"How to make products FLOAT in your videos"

Hey what's up? So I got a few questions on my latest main channel video for the DJI Mic 2 about how I made the gear in that video float.
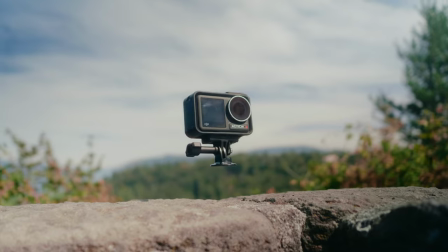0:08 That was kind of a play on the idea that the DJI Mic 2's had 32-bit float so I made the mics and the cameras float as well.
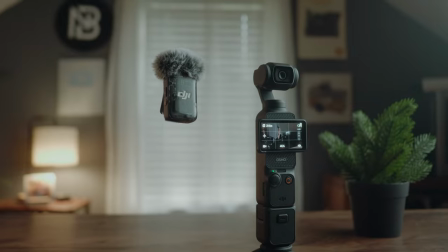0:17 So the way that I did it is pretty simple and there's kind of two methods that you can do. One makes it a little bit more difficult but the first way is just to use a tripod and then use light stands or microphone stands anything you want
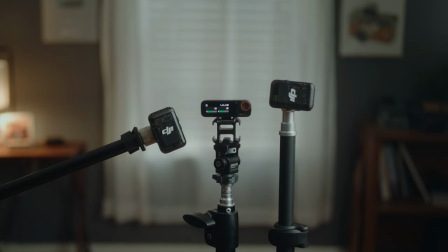0:28 to just hold the piece of gear up and you want to make sure that when you're shooting that first pass that the mic stands or
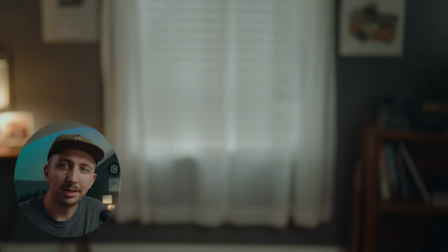0:35 light stands or whatever you're using it's going to be easy to mask out because really the only technique I used was just masking that was basically
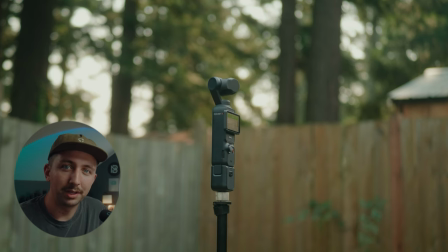0:43 it's nothing super technical but you just want to make sure that whatever you're shooting make sure you can mask out what's holding the gear up and then after you shoot that plate you're going to want to shoot just a clean plate and just take everything out of the shot make sure for the lighting's the same, obviously, I shoot it all in one take.
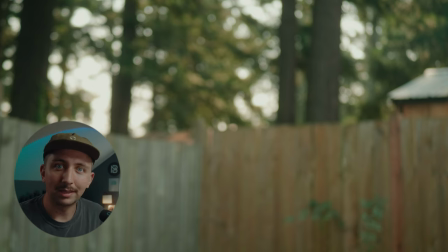0:59 So I shoot the gear, leave it for about 10 to 15 seconds, and then I just take the gear out, and then I just shoot another 10 to 15 seconds of a clean plate.
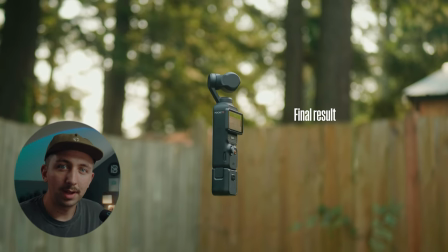1:07 And once you do that, you're ready to start making gear float.
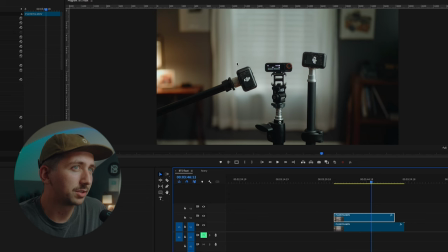1:11 So the way that I'm gonna do it is I am just going to find the one take that I wanted. With this shot here, I just used two light stands and one mic stand to hold up the DJI Mic 2. The receiver is actually, you know, showing the audio levels bump and then i'm just going to mask out the
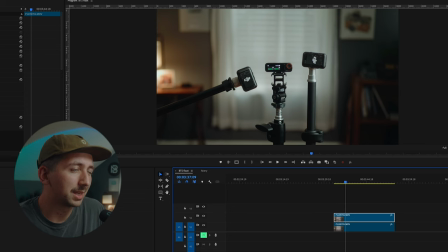1:29 the light stands and the mic stands as best i can and then that's pretty much the first step now just that itself not really that believable that just kind of looks again like a picture that you just kind of you know erased the mic and light stands out so to really sell it what i do is i'll either do a a little push in
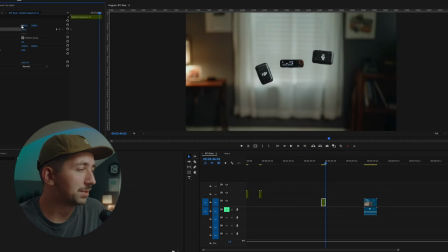1:54 with some keyframes. So you go to the position and you just keyframe a push in. This is similar done in Final Cut and in DaVinci, but I'm using Premiere Pro here.
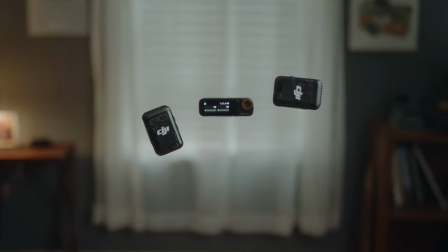2:05 That helps, so there's some movement in the shot, even though it's digital push in. But what really sells it is adding some camera shake.
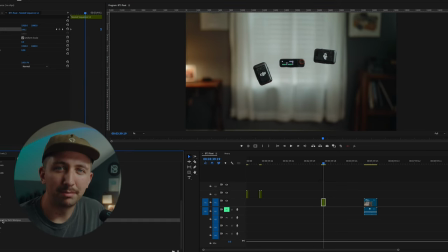2:12 So I have a camera shake preset. There's a bunch of different presets you can probably buy or get for free for whatever video editor you're using,
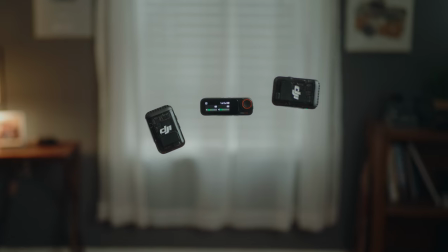2:20 but adding a camera shake is gonna make it actually look like the products are floating in space
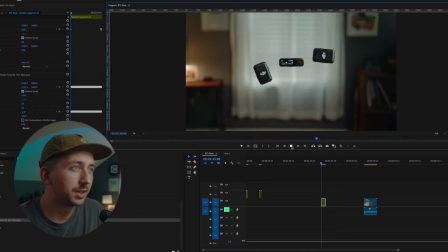2:25 one thing i didn't mention is that once you've done your masking you're going to want to
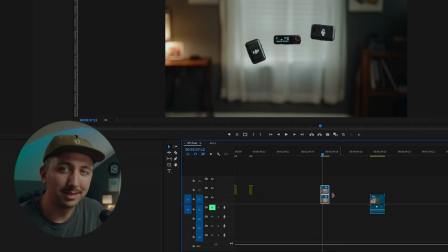2:30 take both of those clips and nest them that's what you call it in premiere is nesting the clips so that they're one clip instead of two and once you've nested them that's when you can add the push-ins and the camera shake to add some movement to your shot so it actually looks like the products are floating now the second method is almost exactly the same except you're gonna use a specific piece of gear. And this is the piece of gear that I used for one of the shots. This is an Axun Top Rig S40. And this is just a little motorized slider. Now what's cool about this is that you can set A and B points and do repeatable camera moves. So for this moving shot that I did, this was the only one that I did because it's actually a little bit more tricky.